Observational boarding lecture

Next assignment is going to be storyboarding.
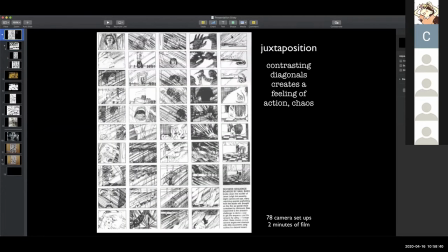(0:05)
But it's going to be fun storyboarding. So can you see this?
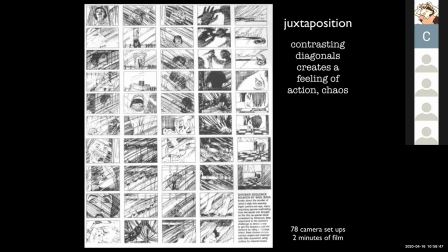(0:14)
You can see this, right? The juxtaposition. Oh, I can't see anything. Oh, yeah. Sorry. I can see now. I can see it. Yeah. I've shown this to you guys before, but I wanted to show it to you again.
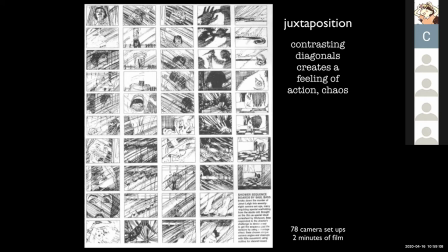(0:34)
It is probably one of the most brilliant storyboards in live action history. And it was done by, I can't remember his name now, but he's one of the greatest designers, Saul Bass, one of the greatest designers for Hitchcock, for the shower scene
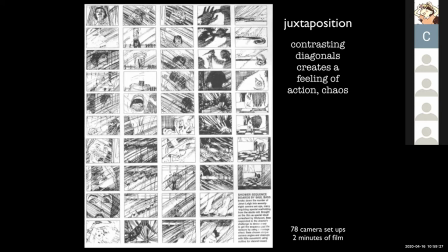So the fantastic thing about this, if you see the very first shot is,
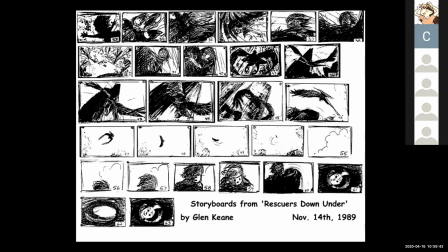(1:07)
can you see my mouse, by the way? Oh, I can't even see my mouse. Okay. The very first shot up on the top left-hand corner,
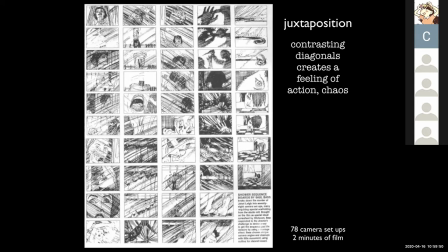(1:16)
the composition is primarily vertical, right? And then going down, it reads top to down. You see it goes diagonally, and then the diagonal crosses and crisscrosses.
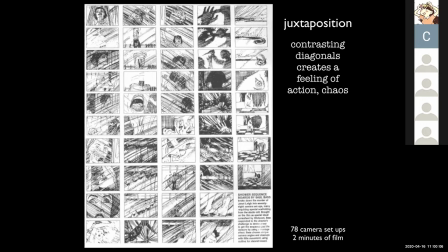(1:32)
And that's what gets the feeling of tension up. It's the composition that's adding to the emotional reaction of the audience to the content.
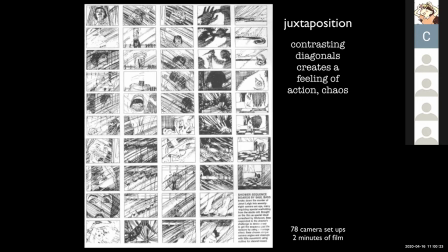(1:50)
So this composition thing is so important.
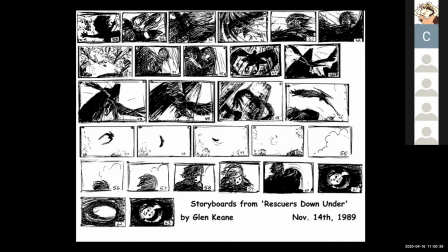(1:54)
If we look at this one, you can see there's a really clear difference between the beginning, middle, and end. The first third is very chaotic, excited,
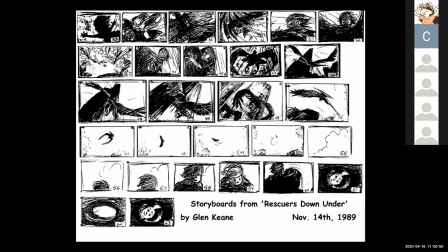(2:16)
and then it goes into this open space, and then it becomes a primarily round composition. And that in itself tells you what the scene is about and the emotional impact of the scene.
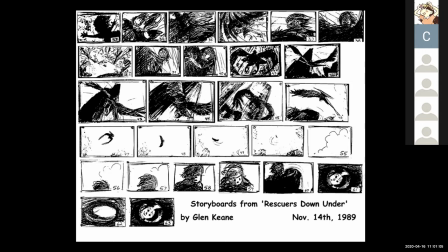(2:32)
It adds to the emotional reaction to the audience. So when I meet with art directors and they look at my storyboards, they're always looking at
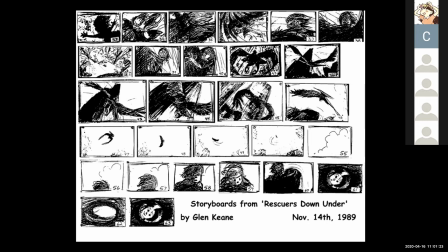(2:49)
not the individual boards, but the entire scene. Because if that doesn't work, the boards mean nothing. The individual compositions mean nothing. You can tell if it works or not just by looking at the storyboards as a whole.
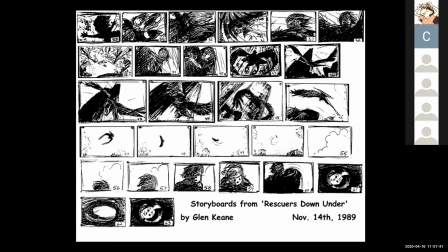(3:08)
Is there a clear beginning, middle, and end?
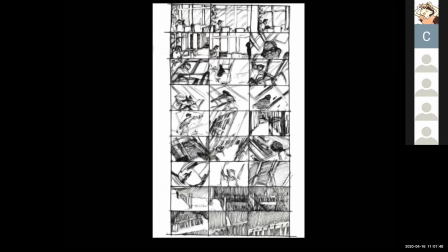(3:13)
So when I taught advanced animation at CalArts several years ago, this is one of the assignments I would do. I would take everybody into the library.
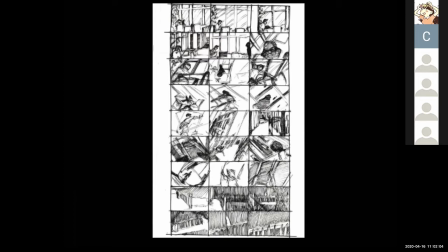(3:29)
I would give them this page of, I think it's 27 squares. And they would storyboard out a chase scene.
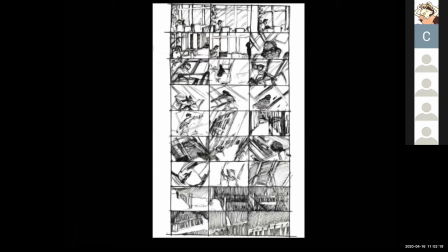(3:46)
So this is one of the results, and I think it's incredibly successful. And he did it in like an hour and a half. It's really quick storyboard, but it's extremely successful
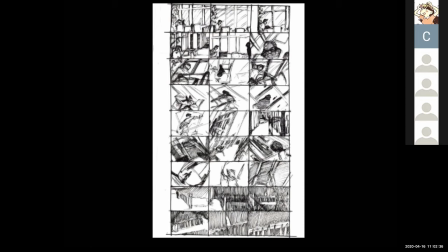(4:01)
and very powerful. So it starts out under vertical windows.
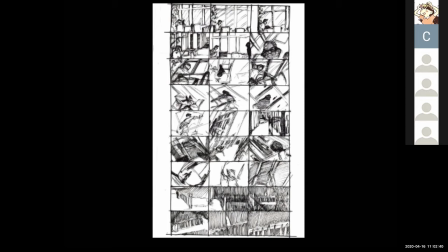(4:08)
So it's primarily a vertical composition, and then goes into diagonal, and then the diagonals cross.
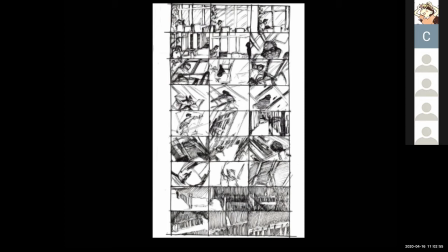(4:19)
And then he emerges outside on the patio at night, and it goes into this primarily horizontal. So it's a place of respect with the verticals,
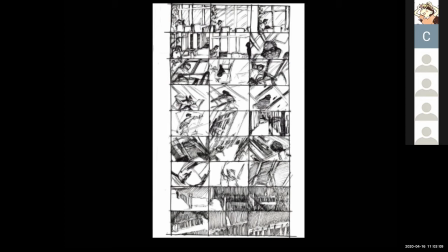(4:34)
chaos, energy, chase, and then place of horizontal is quiet, safe, dark. So it's three distinctive different compositions,
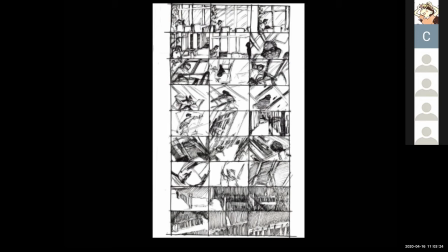(4:49)
not as clear as the last one where it's big open space, but it works really well. Yeah, so one of the things I had them do was actually live out the chase,
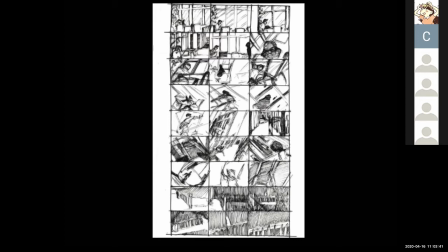(5:07)
so that they start seeing things, what they look like when you run by them, because they start distorting,
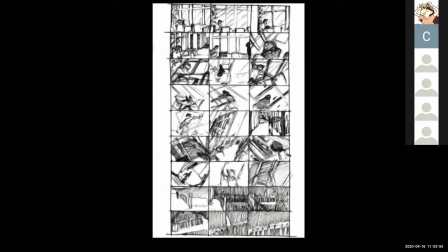(5:19)
especially when you're looking just with one eye. With two eyes, it kind of balances things, but with one eye, like a camera, things will start distorting if you go by them fast, if you like run by them.
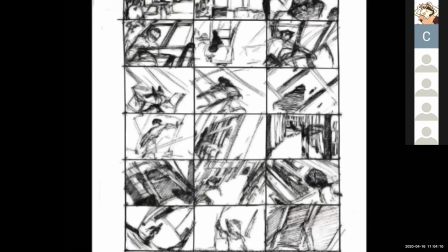(5:36)
So here's a close-up, and I want to make note that this is really important. This is about composition. It's not about detail. And if you focus on the composition and not on detail, this will go really fast,
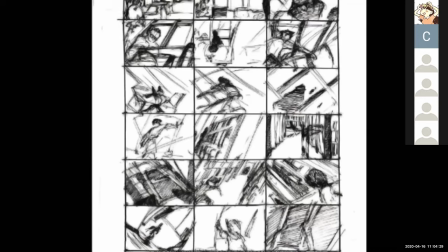(5:53)
and you'll have control of over the whole scene rather than just focusing on one good storyboard at a time.
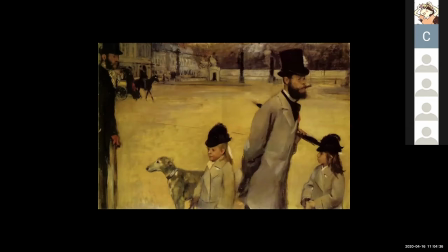(6:03)
Just to remind you, it's all about dark and light.
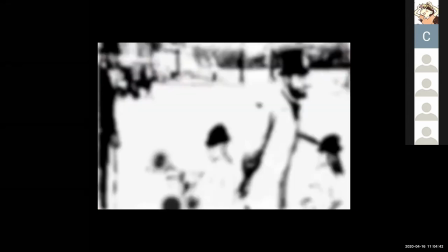(6:08)
All images are about the composition that is created by the dark and light.
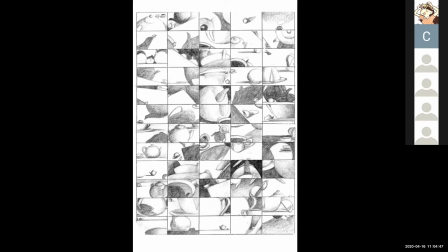(6:14)
This is an assignment I also gave, usually a precursor to the storyboard assignment. And this is doing 50 compositions based on just three objects,
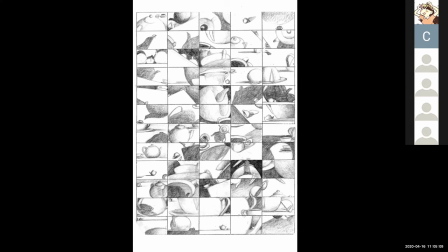(6:34)
a teapot, a teacup, and a saucer. And with those three objects, and they're not real, they're just, you know, made up objects you draw, but the idea is to just come up with any composition.
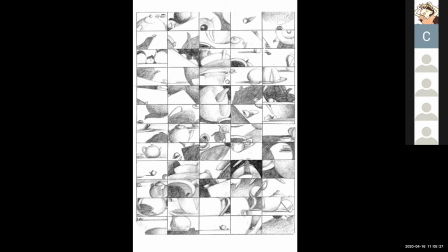(6:52)
And when you get down to like 40, you start running out of ideas. And it's just then when they start getting really interesting. But this was a really good assignment because it really pushed you thinking about composition,
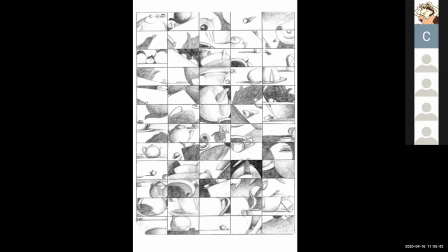(7:08)
and it makes you realize that film is simply composition. It's the most fundamental thing about film, telling stories with composition.
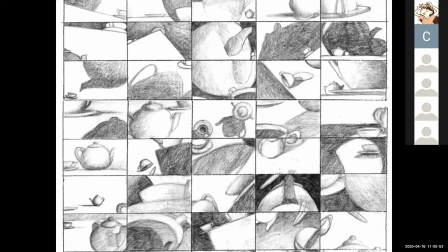(7:19)
Here's a close-up of the same thing. So again, to be clear,
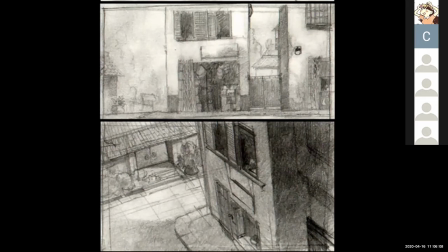(7:33)
the top composition is horizontal, quiet, relaxed, everything's okay. The bottom composition is a diagonal, and it's saying something's happening, either
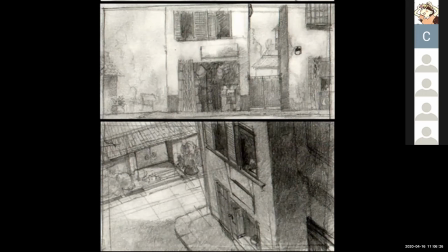(7:53)
inside one of the houses, someone's gonna run around the corner, some kind of dramatic tension is happening in the scene. So those compositions are so important.
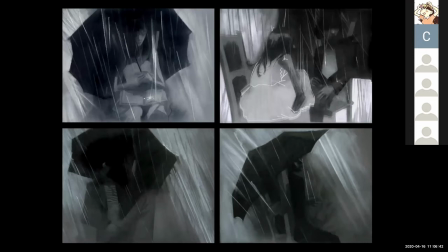(8:08)
Again, this I just want to show you to show you how important the dark and lights are. You really don't need a lot of detail to say a lot.